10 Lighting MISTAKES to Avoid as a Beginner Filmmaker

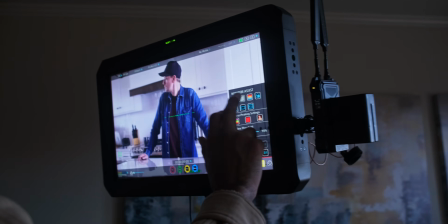493s
And there's that fine dance between honoring the client by making those small changes that elevate the scene and trying too much to where it leads to delays on set. So a good rule of thumb is if the client gives the okay, don't touch it anymore. Another common mistake is adding light but not taking light away. The best way to take light away is by using negative fill.
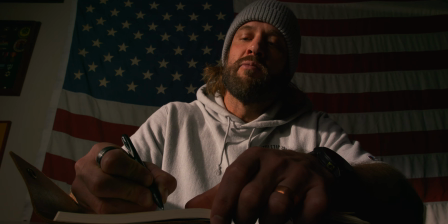515s
If you're looking for a moody scene with a lot of contrast, then using negative fill is a must.
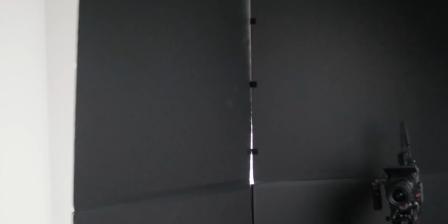521s
Let's say, for example, you have a well-lit scene and you've since cleaned up the mistakes mentioned in this video above. You lit your space properly, your key is large and close to your subject, your skin tones are properly exposed, but there's just something missing. And typically it's as simple as adding in a negative fill, opposite of your key light, to add some contrast to your subject's face. Other times there's just lots of ambient light spilling onto your scene. Tossing up some black tablecloths or duvetine can go a long way in shaping and adding dimension to your scene. All right, mistake number 8 is overexposed highlights.
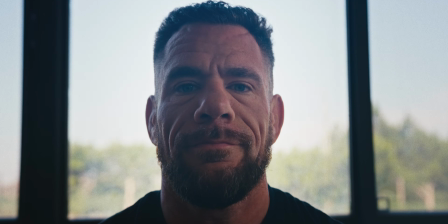559s
A dead giveaway to an amateur film is blown out highlights. This is step number 1 when setting up a scene, is to control your highlights.
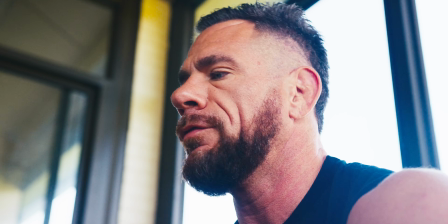567s
Remember, your viewer's attention will draw to the brightest part of the scene, and typically you want that to be your subject. So a good rule of thumb is when setting up a scene is to first add in D or drop your camera's ISO to bring the exposure down on the highlights in your frame. Then we bring in our own lighting to compensate for the loss of exposure in the room. And on the opposite end, mistake number 9 is not having enough light or exposure in your scene.
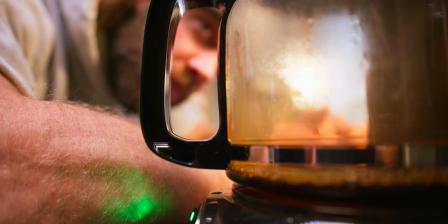594s
Using false color will certainly help with this issue. Another great tool to help with exposing correctly is a histogram.
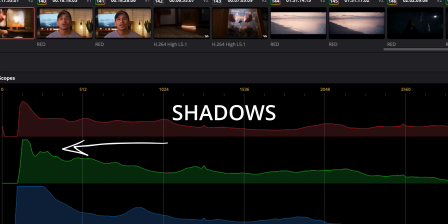600s
On the left is your shadows and on the right is your highlights.
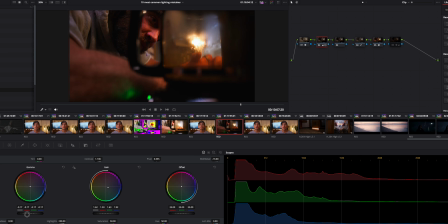604s
And a good rule of thumb is to expose to the right, or otherwise referred to as ETTR.
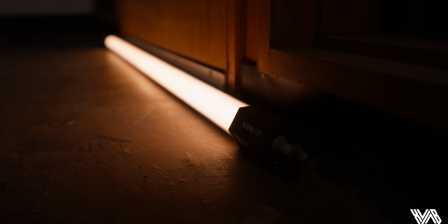611s
Sometimes just adding a tube light or a small LED light can be useful when shooting into rooms with dark pockets.
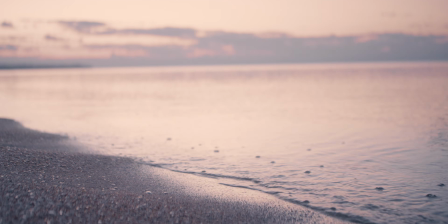617s
It's usually recommended to expose a touch brighter, as you can bring it down in post, as opposed to shooting too low in exposure and adding a ton of noise and artifacts when trying to recover that in post. And the final, most common mistake is not having enough background separation.
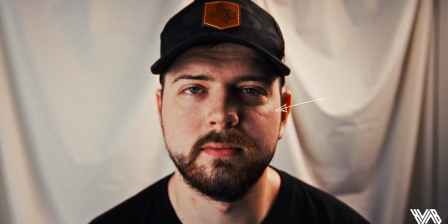633s
So start by placing your subject a few feet from your background, then toss up an edge light or a hair light to better separate your subject from the background.
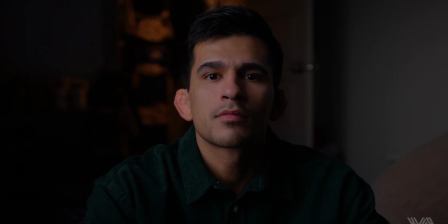641s
Another way to achieve this is by adding interest in the background, like an RGB light in the back room or a slash on the back wall.
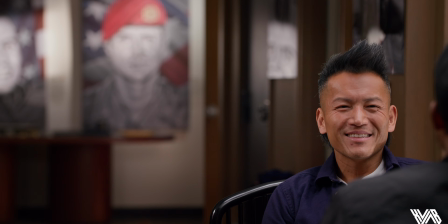650s
Creating more separation between the subject and the background further enhances your look and creates a more polished, professional overall film. Hey, hopefully this video helps elevate your lighting game and gives a tip or two to those experienced filmmakers out there. If it did, please give this video a thumbs up. And if you've been here for a while and been on the fence, hey, show us some love and hit that subscribe button so you don't miss any of our future videos. We appreciate you guys a ton, and we'll see you in the next one.